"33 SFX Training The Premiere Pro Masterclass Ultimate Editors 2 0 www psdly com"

So ladies and gentlemen, in the last few courses, we learned everything there is about sound design. And as I promised you before, we're going to take an entire session to basically just practice everything that we learned. Everything from collecting the right sound effects to applying them to setting them up. And when choosing the right kind of footage to fit for this kind of session, I thought to myself, okay, we could use a talking head video, which is a realistic example of what you're going to be faced with, but you're going to be doing a lot of that inside of Ultimate Editors. So what I decided to do is find you guys an example and give you guys something which you guys are going to be doing over and over and over again. And becoming good at this specific skill is going to set you apart as video editors. So I decided to use regular animations which you're going to be making in your day-to-day life. So once you complete Ultimate Editors, you're going to be able to complete all three of these animations which you are about to see today. As a matter of fact, we have courses on these exact same animations. So don't you even worry about that. But once you are at that point, I want to make sure you guys are editors who can sound design these animations. So we're taking things just one step a bit harder than usual. So with this being said, this is going to be a longer course. I'm going to run through my 3 stages through each of these animations and teach you guys how I think of sound design, how you should too, and how you should start viewing sound design.
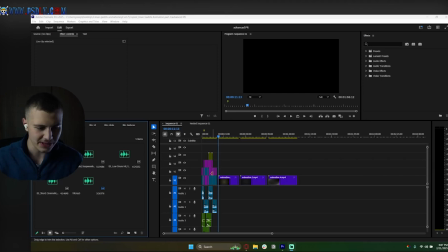1:12 Let's dive right in. So our first animation that we've got over here is this one right here.
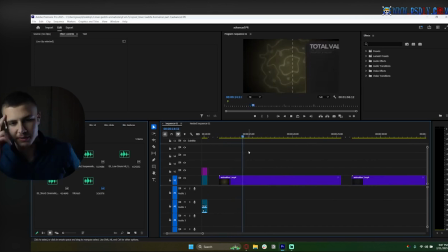1:17 So this is a Imangaji styled animation. We've got a lot of movement, a lot of UI stuff. I want you guys to kind of pay attention to everything that's happening. All right. Tons of movement. And there we go. Awesome. So as we mentioned before, there are 3 stages to sound design.
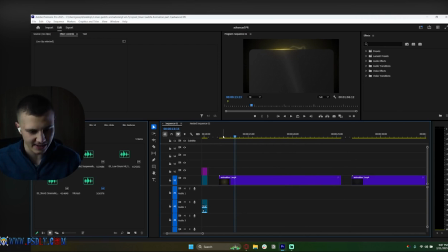1:35 Number 1 is movement. So let's go ahead and analyze what are the movements happening on the screen. Number 1, we have a pop-up over here. So this is definitely going to need a whoosh. Number 2, we have another slide down like this and slide to the right.
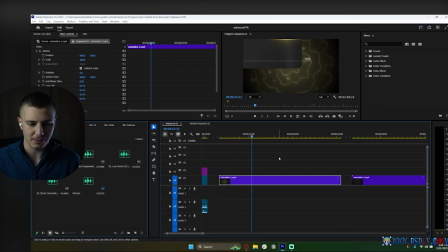1:49 Both of these are camera movements, and when there's any movement, we definitely need to apply a whoosh. All right, over here, there's not any major movements. This is just a subtle one. Same thing over here, it's some tracking. There's no major movements. And over here, we have a sudden zoom in. All of a sudden, this is a movement as well. So we have these 3 kinds of movements. What about the second step?
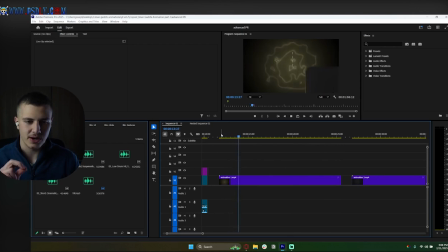2:08 What about textured stuff? Let's see. We've got the line animation coming out. It's a clicky line animation. So we could use something like a mechanical sound effect for this. Once again, guys, make sure you follow along with this so that you can learn what kind of sound effects you should use. You're not supposed to instantly know this. So if you don't worry. You're supposed to learn this as we go.
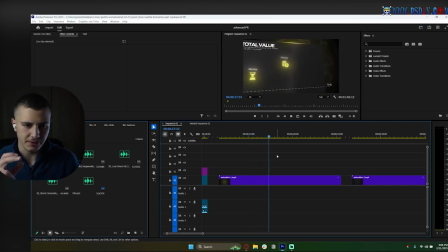2:26 Then we can use UI pop-ups for all 3 of these, like this. And then we've got the line kind of coming up. We can use a data sound effect for that. And the shatter, we can use a glass shattering effect. And there we go. All right, let's go ahead and dive right in. Let's get started. So the first thing we want to do is we want to collect our whooshes. So I'm going to go ahead and open up Epidemic Sound.
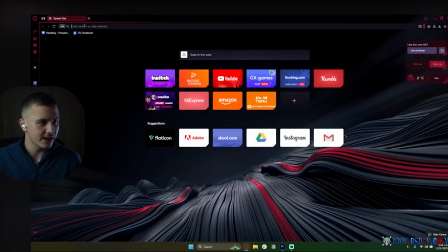2:44 And excuse me for that. And we're just going to go ahead and start looking at things. So let's go ahead and dive into Epidemic Sound. And the first thing we want to do is look at some whooshes. So we already have a great library of whooshes, which we've already created.
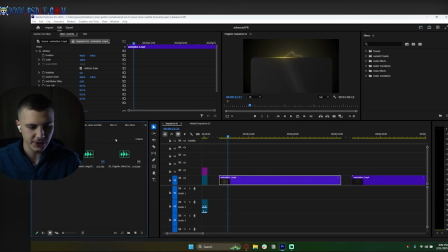2:56 So I'm going to drag these in. And if we can use them, we already have these over here. If we can use them, then it's going to be perfect. So we're looking for a subtle whoosh for this pop-up over here. You guys remember what I covered. When looking for whooshes, you want to look for things not too long and not too intense, depending on the kind of animation you have.
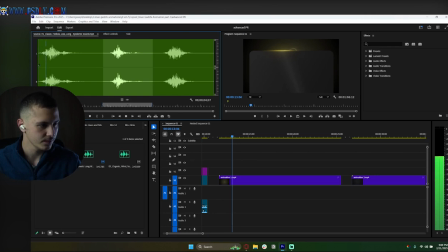3:10 So let's look at this. That's definitely too long. This would work pretty well. Let's go ahead and give this a try. So over here, we don't have our velocity graph. So the best way that we can assume this is, since point A is the bottom of the screen and point B is the middle, we're just going to go to the center like so,
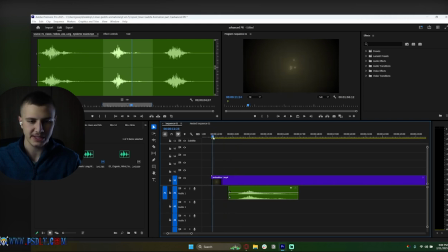3:28 kind of the middle of the animation. Point A is at the bottom of the screen. Point B is over here. So we're going to go to the point in the middle and we're just going to align the peak with that. Okay. Nice. Maybe we could just have it happen a little earlier. Awesome. I like the volume as well.
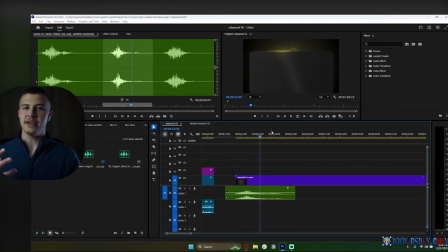3:45 All right. So this is a big major whoosh because this object is pretty huge. So I want to run you guys through exactly what I'm thinking and why I added this whoosh. The reason I added this whoosh is because this is a big object. If it was a smaller object, I would look for something smaller. But this whoosh is a heavy whoosh. And this really works for bigger objects.
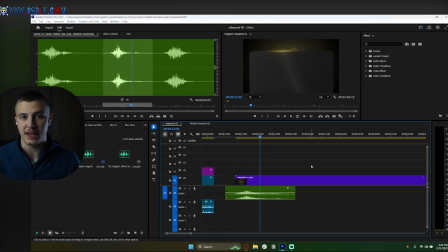4:02 So because this is a big object, I decided to go with a heavy whoosh like so. Let's go and keep going. So the next thing we've got is this scene here where I've got this kind of subtle movement. So I need a light whoosh now.